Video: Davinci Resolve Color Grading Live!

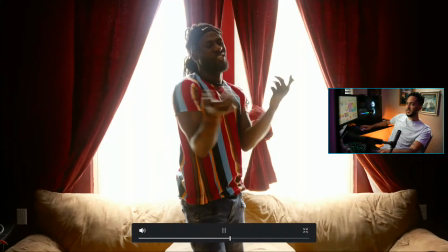boom, we have this. And obviously, like I said, there's no lights. If I did have the option to have lights here, I definitely would have had a light on him.
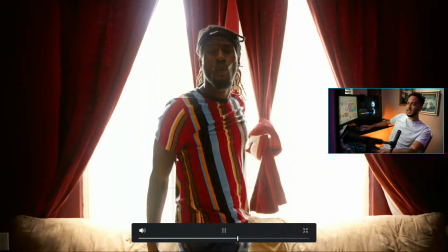We could do more as far as like tracking shots and like kind of do more, but then this kind of gives us more of a dreamy look.
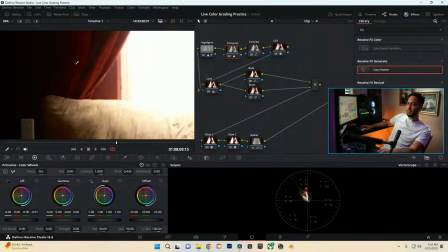But one thing I'm noticing too is that down here in the reds, we have some of that dancing.
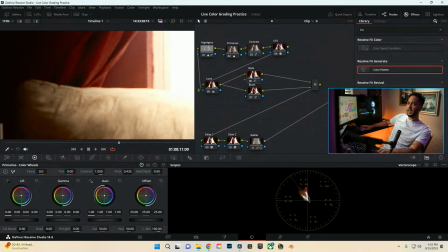And that could be just noise, or that could be our, yeah, that's definitely our luminance as far as this goes. So let's go ahead and go back into here. Luminance, and what we're going to do is just pull this back a little bit more
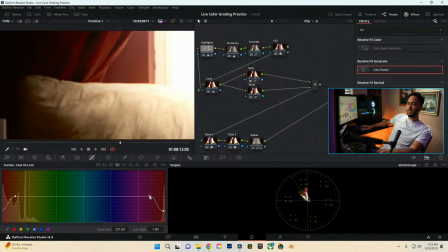and widen that, so that way the drop off isn't as crazy, and hopefully we can try to get as clean of a key as possible.
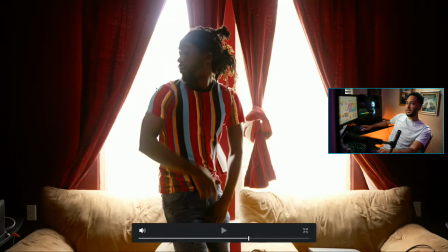And I think that's just more so noise right there. But now we're running into some issues as far as like around the hair and stuff, but it's not too bad.
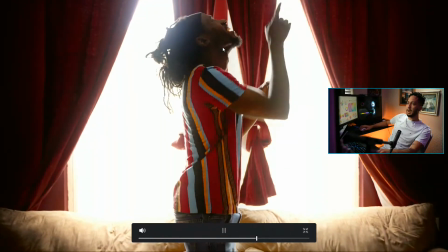It's not too noticeable, but we might want to even pull back the luminance back just a little bit,
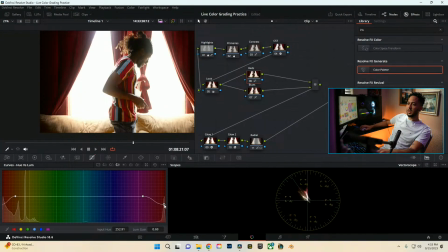so that way it's not as crazy of a difference and doesn't look as crazy on our image.
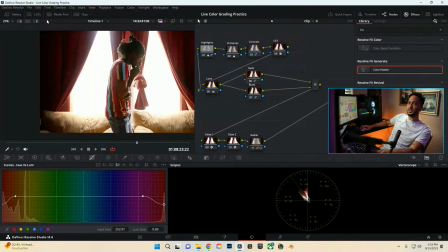But boom, we got those really deep reds, and we're going to go ahead and actually see how that translates to our other clips in that same room.
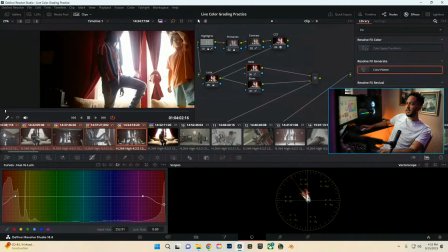So we're going to go ahead and just select our other clips, copy that. Since this is the same exact lighting, it should kind of move over pretty easily.
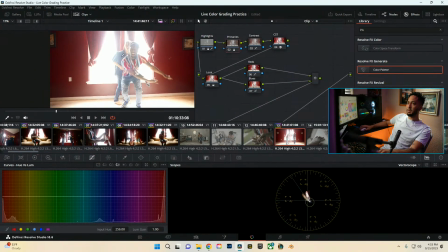That one's a little bit different. It looks like it was shot whatever, but once that look is built too, you can actually come into here.
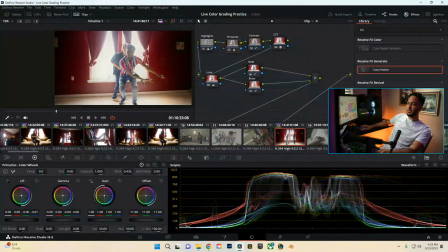We'll go back into our waveform. Looking at it, it's crazy overexposed. So we'll just pull back the exposure to bring it more in a balance of the other shot.
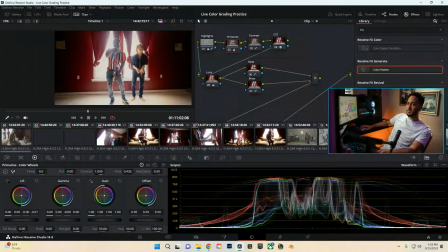And then boom, we got that. But like I said, this room was pretty boring. There wasn't much to it, and I was just trying to make what I could out of it.
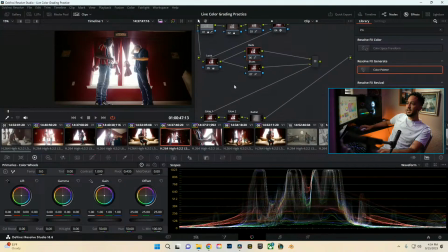But then boom, so with our glow too, you see how that adds a really nice look to it, as far as like the highlights goes.
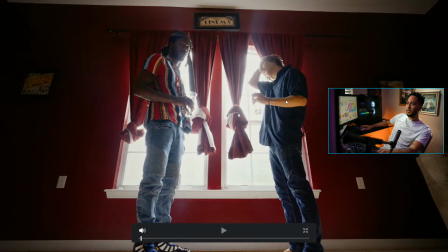So I mean, it could be just like this or that, you know, so like it just gives it more of a look.
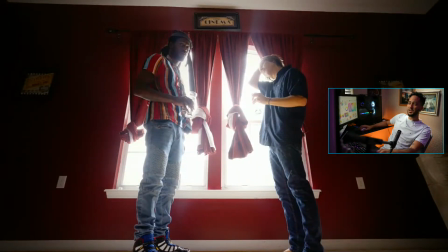Since that window's blown out anyways, you might as well dive into it. And what we could do as well, I mean, the highlights are kind of blue.
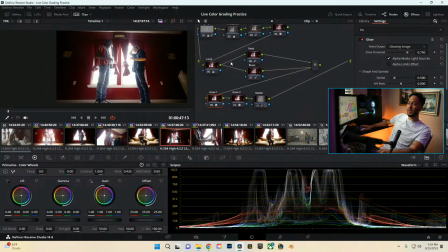I think this image actually just has a little more blue overall in it. So what we can do is come into our primaries. Our highlights are a little bit blue, so like I said, the lift, gamma, and gains, so this is our shadows, midtones, and highlights virtually. Then that way you can mess with each individual channel to kind of like balance it and push and pull in different realms as far as your red,
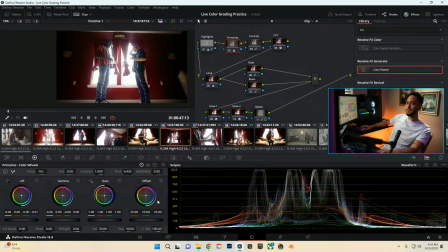blue, and green channels to get your image to where you want it to be. So coming in here, we'll pull back the blue overall. And that puts us more in a balanced realm, and then from there, though, we're going to go ahead and pull back those highlights a bit in the blue to give us more of a warm
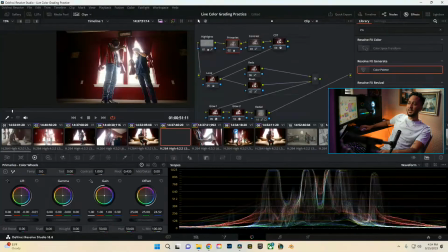look, and then boom, we got a nice look in it, and that looks fire. Alright, so let's go ahead and go to a different type of shot. We have some nice shots. I think there's some actual fireworks shots here, too.
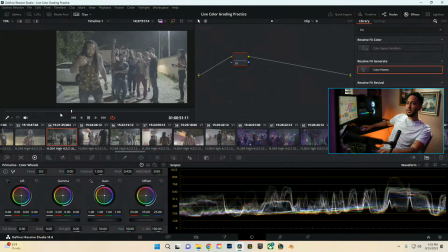This was when I was actually on a trip out in Florida with the homie Boomy. We've done lots of video works together, but yeah, this is pretty cool.
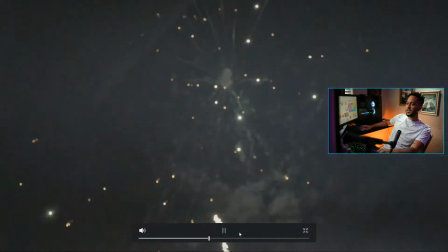So we actually got some cool fireworks shots. I don't think it's anything to brag about.
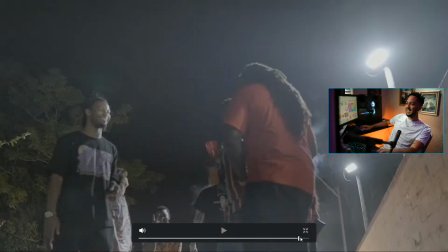I don't know how cool it is, honestly. I can't remember. This is a long time ago now, it feels like.
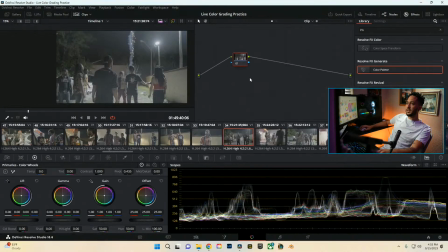So this footage is kind of like revisiting it. But I think it is shot in slow motion, so that's pretty cool too. We're actually at the dance club, so we're gonna skip that footage. I don't know all that footage of what could even be shown on here, so we'll go ahead and actually check out the Puerto Rico footage.
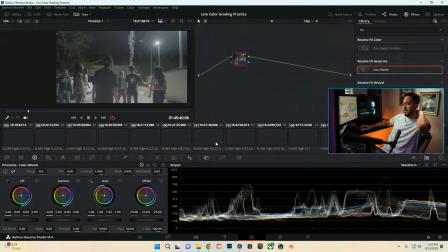That's what I really want to mess with. That way we can show like some vibrancy, some colors and such. I don't know why it's taking so long to pull up. Yeah, see, this is the good stuff.
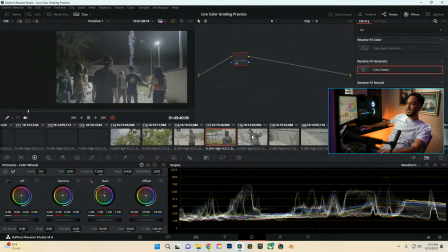All right, so this is where we get the nice footage, man. This is out in Puerto Rico, man.
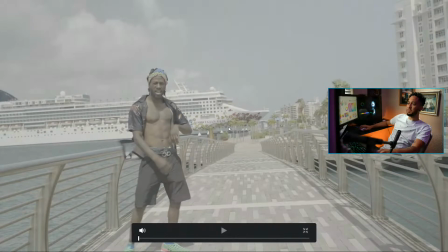Like this was a really cool experience. Minus it just being so hot. It was so hot, so humid there.
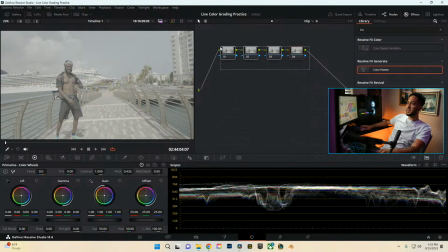But wow, was it beautiful. It was incredible experience, to say the least. So first things first, like I said before, we're going to go ahead and come into here, do our transform, color space transform, change it. I don't know if I have it copied still, so we're just going to go ahead and actually redo it. But like I said, a couple different ways you can actually put it into that realm.
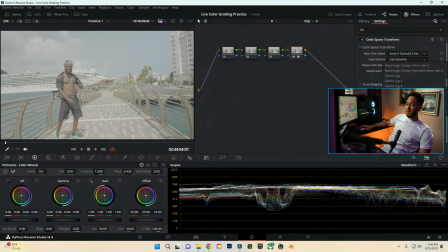This is just the way I like to do it most times, just to make sure that it's proper. So you come into here, you get to know your actual input color space and gamma that it was shot in. This was shot on a Sony A7S3. So we're going to select the Sony S-Gamma 3 Cine, and then from here though we're looking for S-Log3.
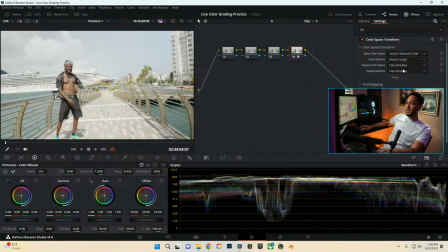Boom.